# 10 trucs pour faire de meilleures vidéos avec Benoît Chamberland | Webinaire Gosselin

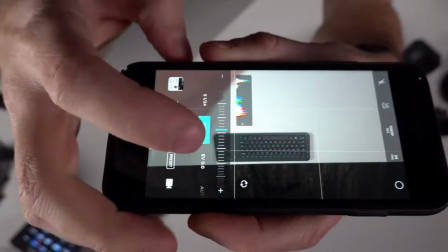Là, il est en mode automatique, mais on peut changer son ISO, comme ça.
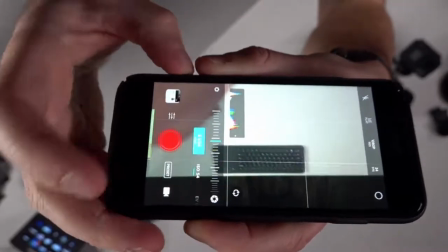On peut changer aussi sa vitesse d'obturation, sur le chargeur speed. Là, si vous êtes capable de voir, oui, non, peut-être.
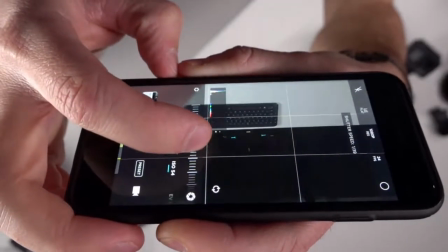OK. En ce moment, il est à 24. Donc, techniquement, on veut une autre vitesse d'obturation, comme je l'ai dit, soit au moins à 1 sur 48. Il y a des applications comme ça qui vont vous permettre de pouvoir changer les réglages de votre téléphone. Peut-être même que je ne connais pas tous les téléphones, mais peut-être qu'il y a des téléphones qui focussent beaucoup sur la vidéo en ce moment, qui vous permettent de faire ça directement avec l'application. Sinon, il y a une application qui est hyper populaire qui s'appelle Filmic Pro. Si vous voulez, au pire, on l'écrira dans les chats, peut-être que la vidéo va être finie. C'est pas la moins chère, je pense qu'elle coûte quasiment 30$ avec un achat interne, mais ça vous permet vraiment d'avoir le plus de réglages possibles. Comme j'ai dit, l'application de DJI qui est gratuite aussi, quand vous mettez votre téléphone à l'intérieur, vous allez pouvoir changer vos réglages pour être plus précis. Ok, ça fait quand même la gestion à gérer le live, le contenu et tout, mais c'est le fun. J'espère que ça répondait à ta question. Ensuite de ça, est-ce que j'ai terminé avec les stabilisateurs? Je pense que j'ai terminé avec les stabilisateurs. Maintenant, OK, là, j'ai plein de vidéos pour les prochains points. Je vais vous montrer comment faire des slow-ups. Comme je dis, entrée de jeu, on filme soit à 24 images par seconde, en 30 ou en 60 images par seconde, mais pour avoir un effet, on va dire si on veut des images cinématiques qui donnent un look de cinéma, en fait, on veut livrer notre vidéo en 24 images par seconde. Donc, on filme en 60 images par seconde pour pouvoir faire un ralenti.
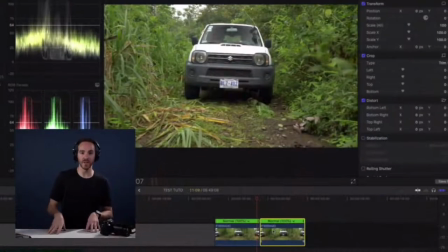Voici comment. J'ai filmé mon écran ici avec un petit Jeep au Costa Rica.
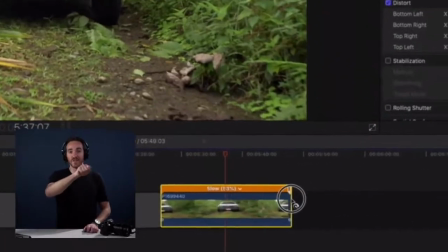Je vous invite à porter attention ici. Je vais étirer le clip jusqu'à 40%.
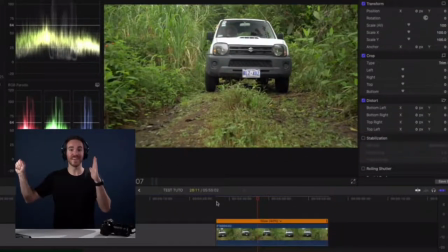Parce que si on a 60 images dans une seconde, on peut l'étirer jusqu'à 40% de sa vitesse pour avoir un ralenti sans perte de qualité.
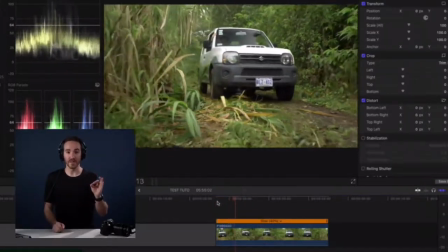C'est la partie qui est importante et que je ne savais pas au début.
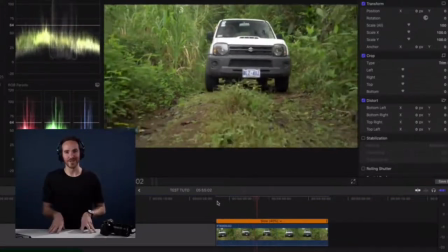Moi, avant, quand je fais un ralenti, je prenais n'importe quel clip puis je l'étirais jusqu'à temps que ce soit mais vous allez voir qu'il manque d'informations souvent entre deux scènes,
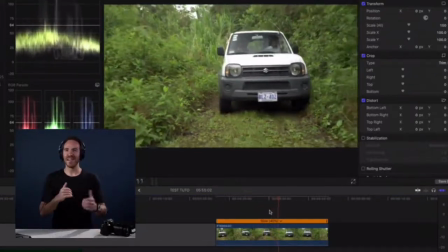puis vous allez avoir une vidéo qui est loin d'être professionnelle.
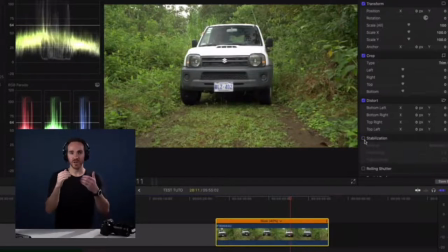Donc à ce moment-là, vous voyez l'image où est-ce que le Jeep avance de façon beaucoup plus smooth et le ralenti aussi,
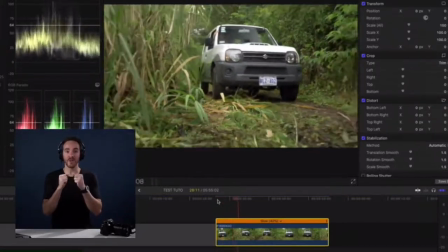qu'est-ce qui est super important, c'est que ça va aussi vous permettre de réduire les micro-mouvements.
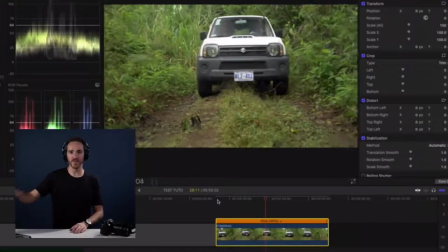Comme là, en fait, j'étais devant le véhicule, probablement que j'avais un stabilisateur comme je vous ai montré,
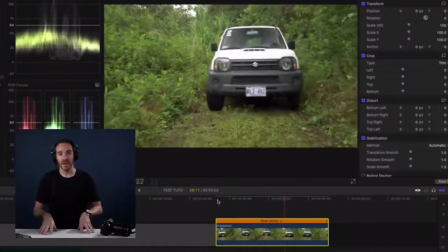mais quand même j'avançais assez vite en avant puis c'était difficile de masquer tous mes pas.
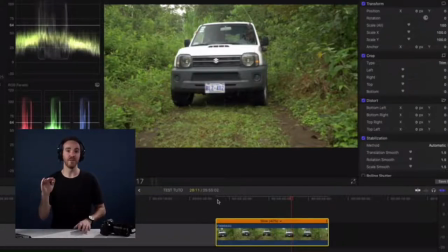Mais avec un ralenti, ça permet de pouvoir lisser en fait ces micro-vibrations-là donc c'est le deuxième outil pourquoi les ralentis peuvent aider. Aussi, pourquoi un ralenti, c'est super intéressant c'est parce que ça permet de pouvoir montrer des choses aux gens qui ne sont pas habitués de voir. Moi, c'est quelque chose qui me fascine au niveau de la vidéo c'est de pouvoir montrer des choses que les gens ne sont pas habitués de voir. Pourquoi les drones c'est populaire en ce moment? C'est parce que les plans aériens, on n'est pas habitué de voir ça. Les plans en dessous de l'eau avec les caméras d'action, j'en ai pour vous tout à l'heure, voir en dessous de l'eau des tortues, des trucs comme ça, des choses que les gens ne sont pas habitués de voir. Si en plus de ça, on prend un plan en dessous de l'eau, on fait un ralenti, à ce moment-là ça donne une image qui est vraiment super belle. Je vous donne d'autres exemples. On va y aller avec, tiens, en Islande cette fois-ci.
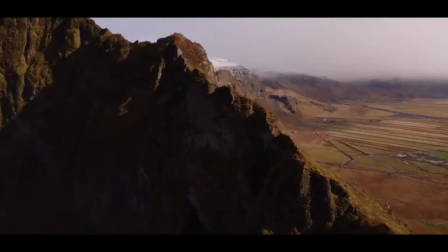On a des plans ici qui sont tous ralentis et ces plans-là vont vraiment pouvoir aider à être plus smooth.
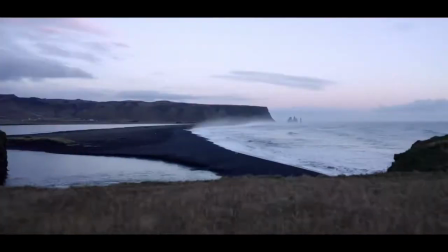Certains sont en vitesse réelle, mais aussi comme celle-là avec le cheval, ça permet de vraiment pouvoir saisir l'émotion. Donc, lorsqu'il y a une émotion à la caméra, des fois, on veut le faire durer un petit peu plus longtemps et avoir un ralenti, ça permet de pouvoir faire ça. Donc, les images que vous avez vues étaient la plupart en 60 images par seconde et ont été ralenties en 24, donc à 40 %, comme je l'ai montré dans la capture d'écran.